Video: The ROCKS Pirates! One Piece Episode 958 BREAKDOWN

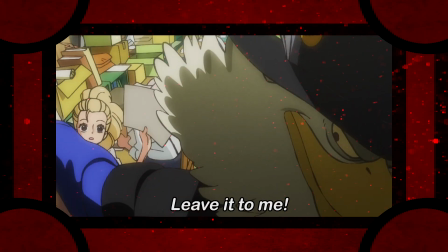0s に売れるぞ。 ではトップはそれで。 いや待て、なんというビッグニュース。
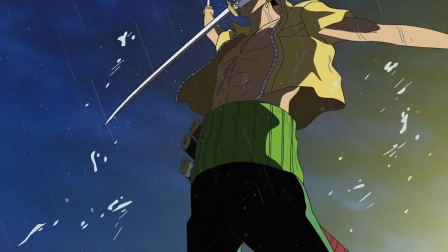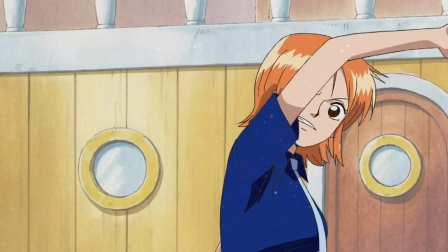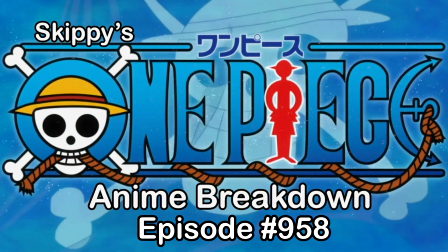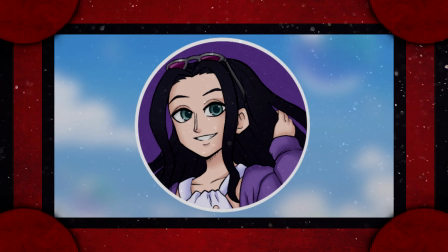25s
Hello everyone, Skippy here, and welcome to One Piece episode 958.
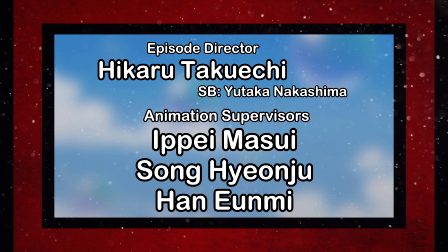31s
Directed by Hikaru Takeuchi from Yutaka Nakashima's board, and supervised by Ippei Masui, Song Hyung-ju, and Hyun Yun-mi from Kawanuri Animation.
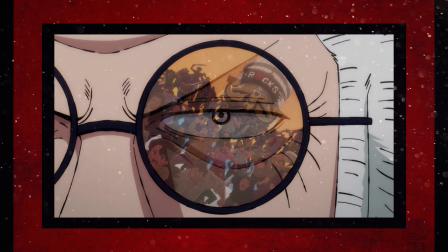40s
After a real episode of the year contender that blew the socks off of everyone watching it,
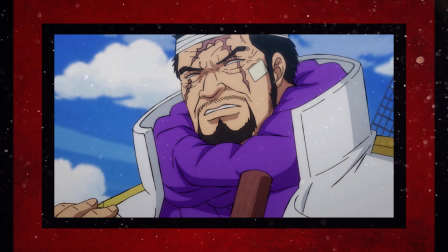45s
it's only natural to expect the very next episode that follows it to be a bit of a downgrade.
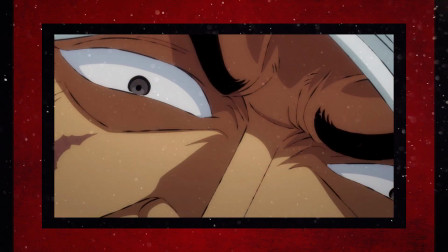50s
As the studio that this episode is mainly being outsourced to, Magic Bus has not had the best track record as a support studio, and especially on One Piece.
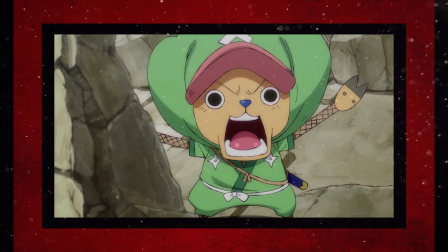59s
With their return to the anime after many years in form of 947 not being any better than their participation in Enies Lobby.
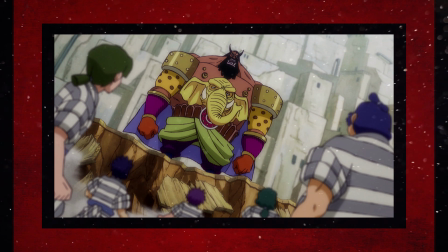66s
However, that was mostly due to Akitaro Daichi's storyboard being quite lacking on many fronts, so I don't think the blame can be entirely laid on them.
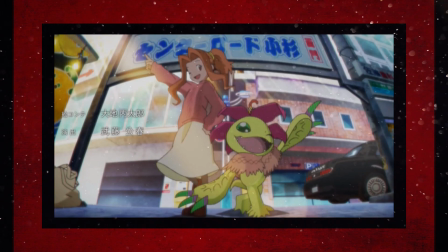75s
So when this time around Daichi is nowhere to be seen as he's instead boarding Digimon Adventure 2020 episodes now,
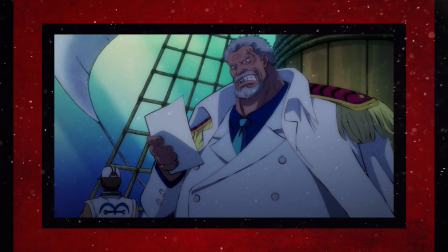81s
that opens up the possibility of this episode being a whole lot better than their previous outing,
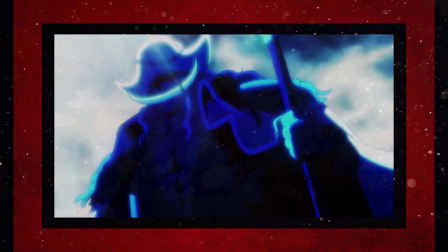86s
which is entirely possible since Yutaka Nakashima's board that will act as the guideline for it looks as colorful and vibrant as ever.
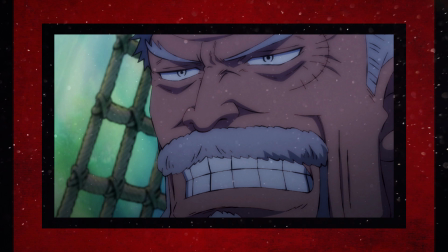93s
They also have more manpower in former Korean studio Kawanuri Animation helping out this time,
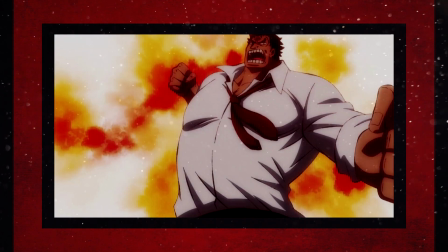98s
that will certainly divvy up the workload, but I'm still keeping my expectations in check.
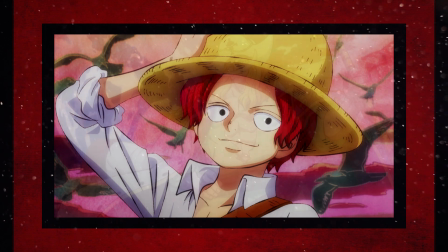103s
Now, I'm definitely not expecting anything amazing animation-wise, but since it's already much better than 947 at a base level,
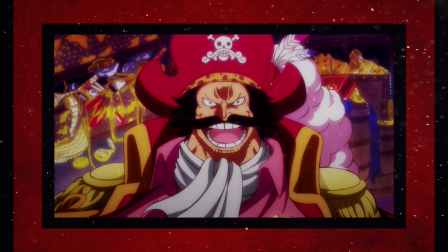110s
I have faith that the ball won't be dropped on this quite literally ultimate content.
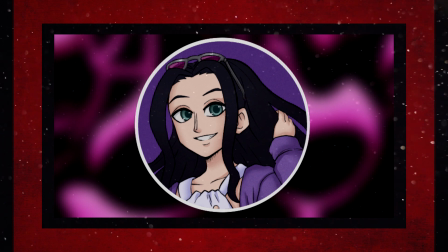115s
So will episode 958 be a small surprise following such a titanic masterpiece of an episode?
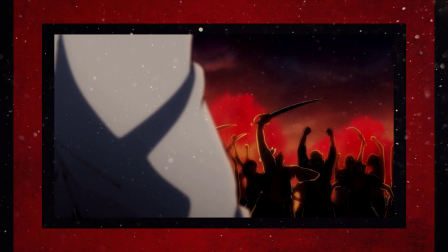121s
Let's grab the wanted posters and find out.
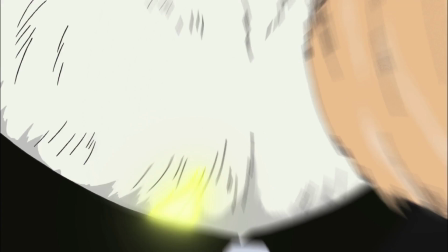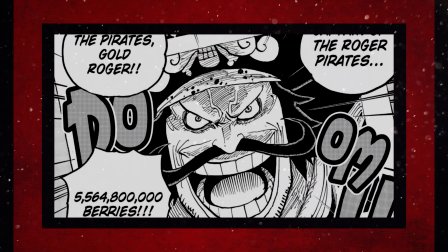130s
This episode covers the entirety of chapter 957,
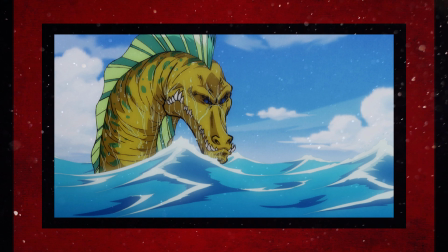134s
and it shows a tad bit more than the manga did in regards to the Sea King fight on Fujitora's end and the fight with Garp and Rocks before it's revealed that Roger assisted him,
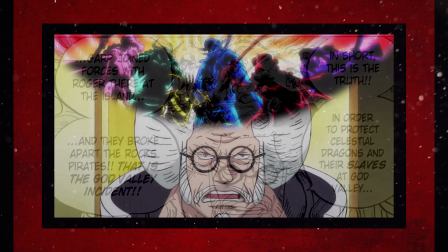142s
but other than that, it is the most by-the-numbers you can get in terms of literally lifting pages and panels straight from the manga and putting them on screen.
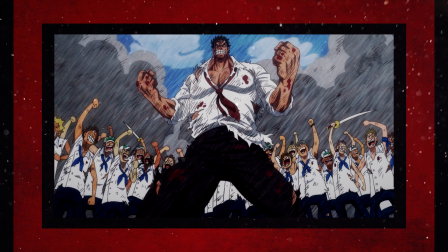151s
Nothing really feels that much more bombastic than what the original content had to offer.
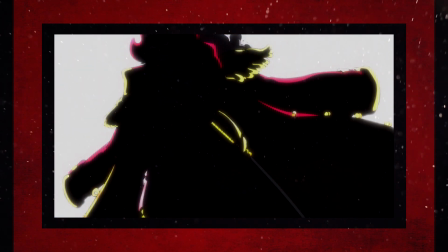155s
And while that's certainly not bad in terms of the content as it is that a lot of people like being preserved,
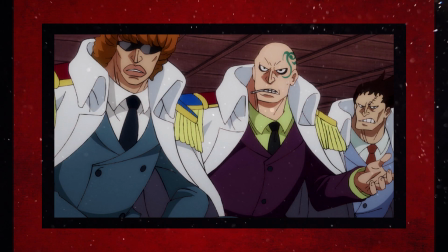161s
it just feels kinda bland and you're not really getting anything from it that you wouldn't be getting from just reading the manga.
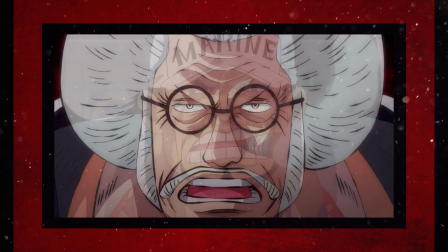166s
Sure, there's the added factor of voice acting and original soundtrack, and Sengoku and Akainu's seiyus hit the mark as per usual,
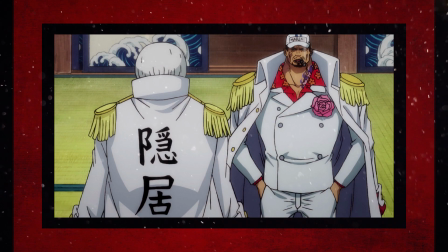173s
but the OST choices from Takeuchi fall under generic more often than not,
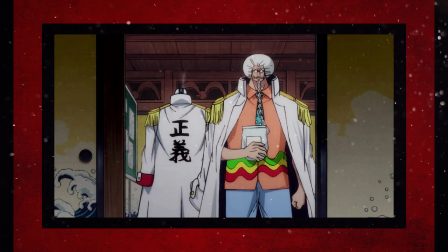177s
as if they were chosen from a greatest hits playlist for the series, and only really add to that meh feeling.
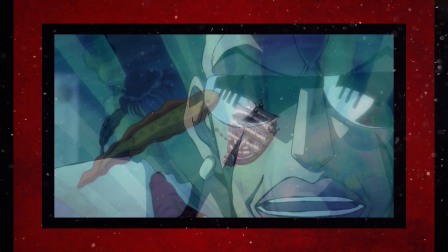183s
It's certainly not horrible because the pacing is a lot better than usual, and the storyboard, despite some pitfalls that we'll soon cover, is pretty,
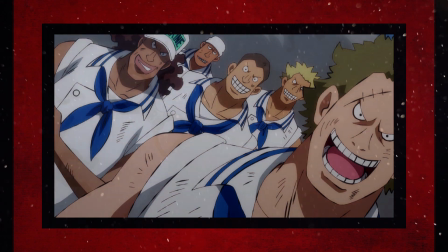191s
but I really wish it was slightly more creative in terms of what it can really do to expand upon the content while not outright showing the fight between Roger,
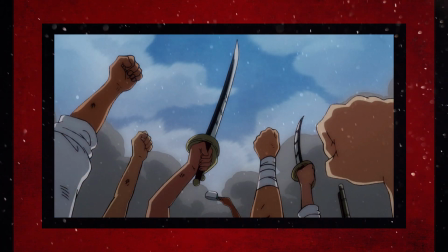198s
Garp, and Rocks, so it just leaves me with an expected but still ho-hum and bland feeling.
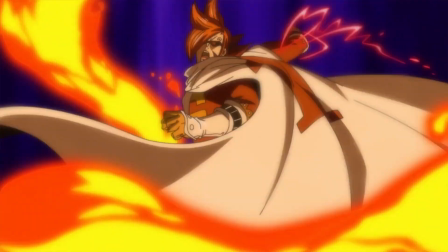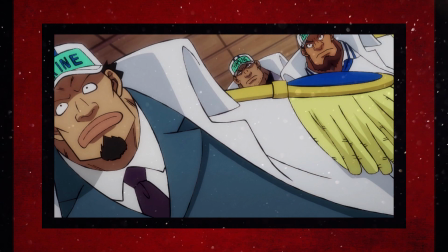210s
Even if the board itself is a bit worse than expected, with most of the first half feeling really flat in terms of scale and the lack of depth of field,
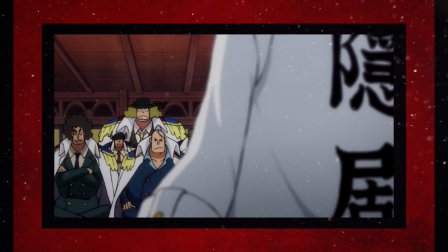218s
the second half was a pretty good improvement in terms of the general compositions being more interesting even if it wasn't much.
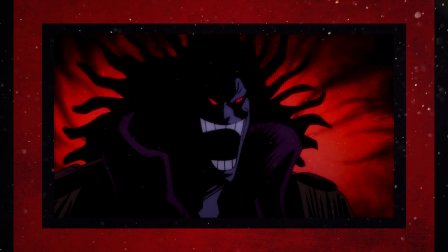224s
And there were some cool ideas in terms of visual symbolism on top of Nakashima's usual color work,
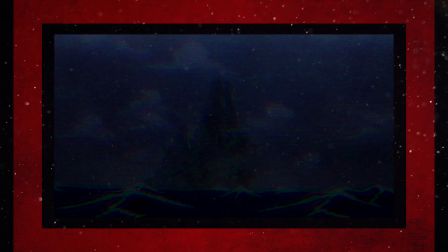230s
like when God Valley being wiped away from the world government's records is shown via the island itself disappearing after the video cuts and stutters.